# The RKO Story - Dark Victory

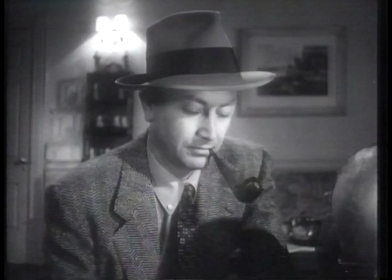40:51 So we got that kind of shadowy, high-contrast lighting and used wide-angle lenses to get character,
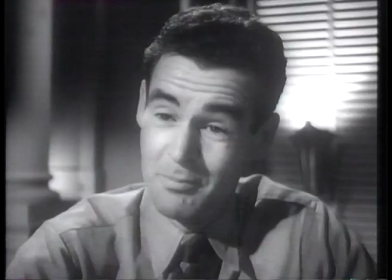40:58 not for depth of focus, because that I hate, but to get different kinds of character.
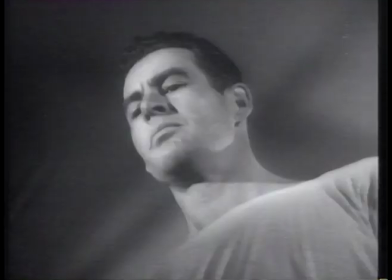41:02 In Crossfire, I started out with Bob Ryan with a 50mm lens because I wanted him to be perfectly normal.
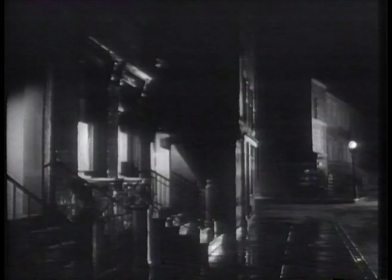41:07 As we gradually went along, I went to a 40, to a 35, and eventually, in the last third of the picture,
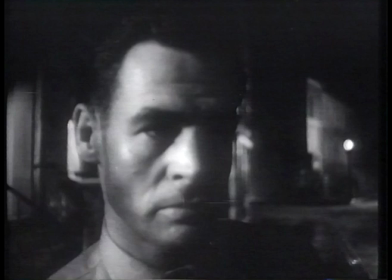41:12 everything I shot with him was with a 25 to that slight subliminal distortion,
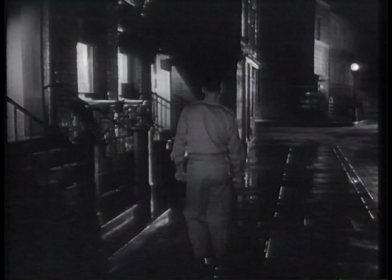41:17 which made him a different kind of a character. And that's a very essential part of film noir, which most people don't know.
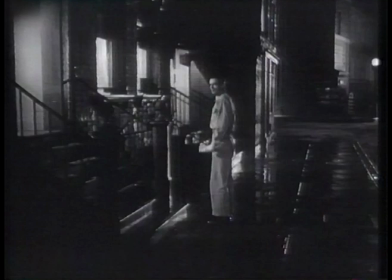I shot that in 20 days, which was a beat picture scheduled by anything. And I had Robert Young, who got at that time $150,000.
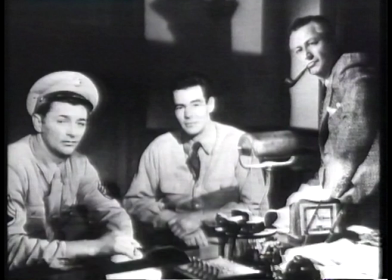41:36 I had Robert Ryan, I had Robert Mitchum, plus another cast, and we had a budget of $500,000. So you can imagine, about almost $400,000 of that went into cast alone, not counting producer, director, writer, and all that. So I had less than $100,000 with which to make the picture. And that allowed us to shoot for 20 days.
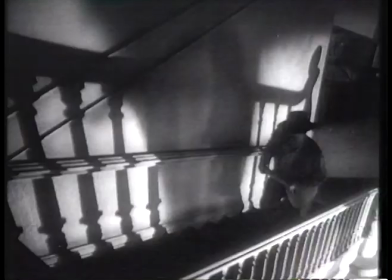41:52 So we had, as I say, we had the light quick, and yet the lighting is very effective in that thing.
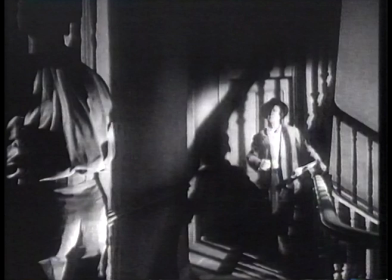41:58 And I never shot a full 8-hour day, because I don't believe in it. I think I averaged seven setups a day, was all.
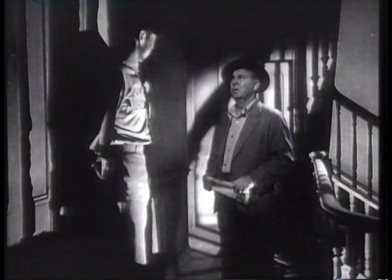42:03 I made the whole picture in 147 setups.
What do you want, soldier? This Floyd Bowers here. Who?
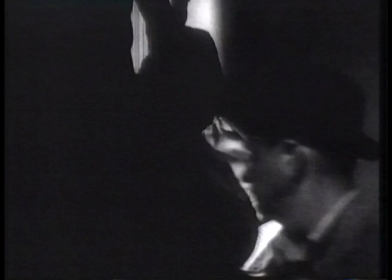42:09 I guess I must have got the wrong room. This is the second floor, isn't it? Yeah. They didn't tell me which room it was.
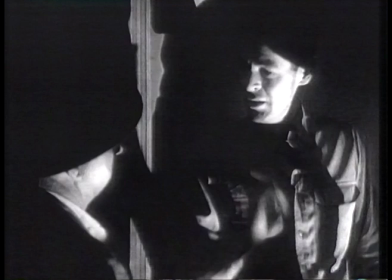42:16 his friend of mine was in it must be one of these rooms though his name is Floyd Bowers
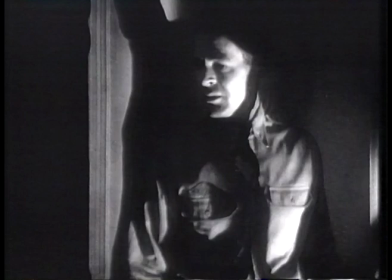42:20 you don't know anything about him you better ask the superintendent now
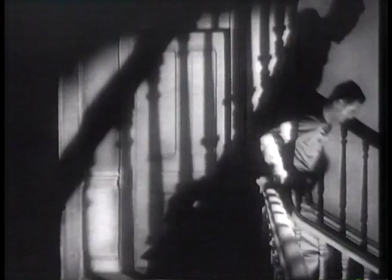you were in Crossfire which was the last film Edward Dimitric and Adrian Scott made at RKO and of course the late 40s were difficult times for some people were you aware of trouble brewing well I probably was a bit more aware of it than they were and you know having worked as a longshoreman and done things like that and written for speeches for labor leaders and I would see a Demetrix sitting there reading
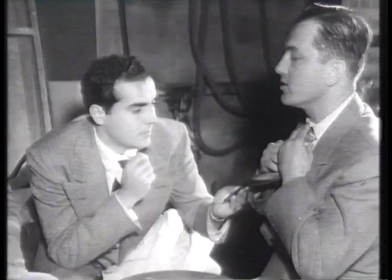43:07 I guess the daily worker of people's world which if nothing else was one of the most blatantly inept examples of journalism it was at a time when it was sort of smart you know sort of chic to be uh uh to
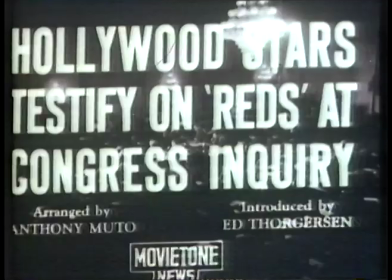43:28 call yourself a communist if uh you made upwards of a thousand dollars a week it was rather chic to be for the working man
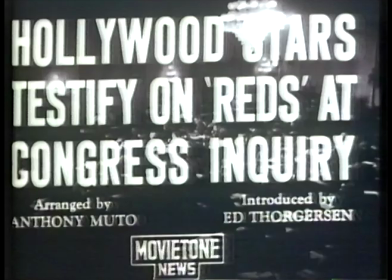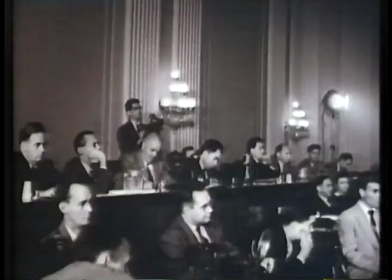43:43 investigating communism in hollywood the committee on un-american activities here's testimony of prominent film
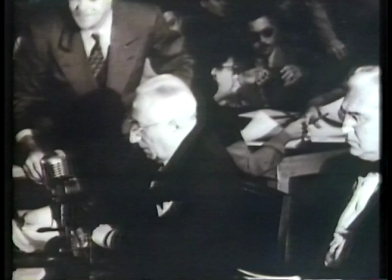43:48 personalities louis b mayor mgm production chief like others in the motion picture industry,
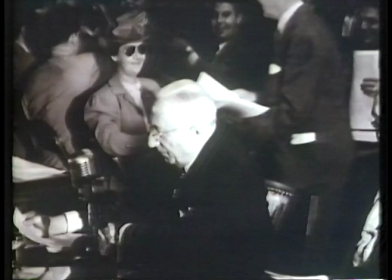43:54 I have maintained a relentless vigilance against un-American influences.
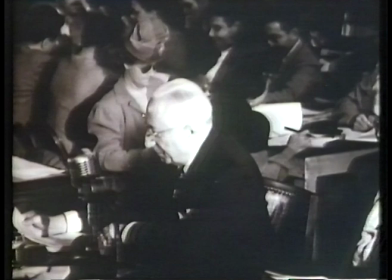44:01 If, as has been alleged,
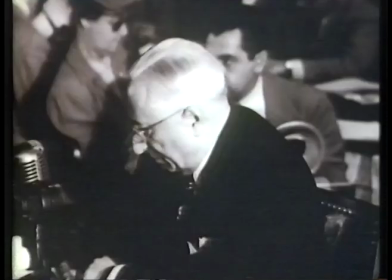44:03 communists have attempted to use the screen for subversive purposes, I am proud of our success in circumventing them.
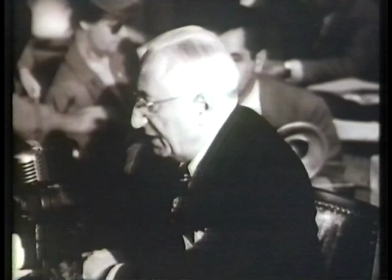44:11 The prepared statement of the head of MGM, Louis B. Mayer, and of other so-called friendly witnesses,
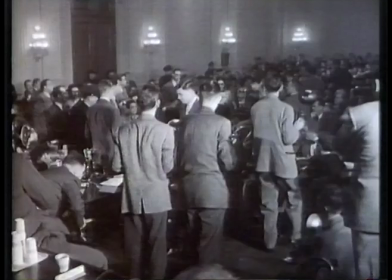44:18 inaugurated the hearings of the House Un-American Activities Committee, which began sitting in October 1947. Among those subpoenaed to appear were Adrian Scott and Edward Dimitri. Did it take you by surprise though? It did take us by surprise, completely. My God, I was on top of the world at this point. I was the hottest director in Hollywood and I really thought, you know,
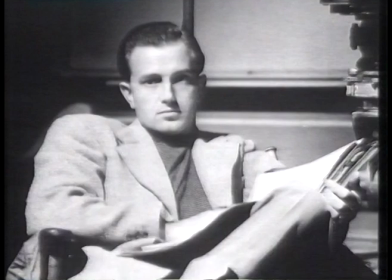44:40 nowhere to go but onward and upward and the world was going to be the greatest thing in the world.
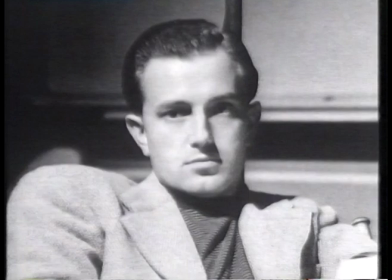44:46 Nothing but the greatest. You know, all of a sudden this thing came and really cuts down.
Are you a member of the Communist Party?
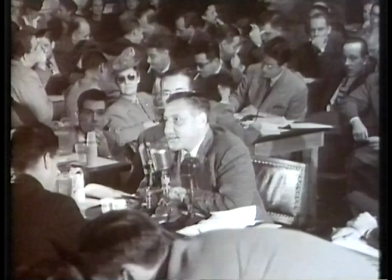44:52 Or have you ever been a member of the Communist Party? It's unfortunate and tragic that I have to teach this committee the basic principles of America.
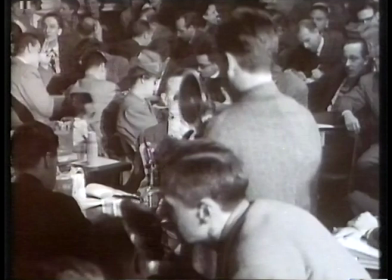45:00 That's not the question.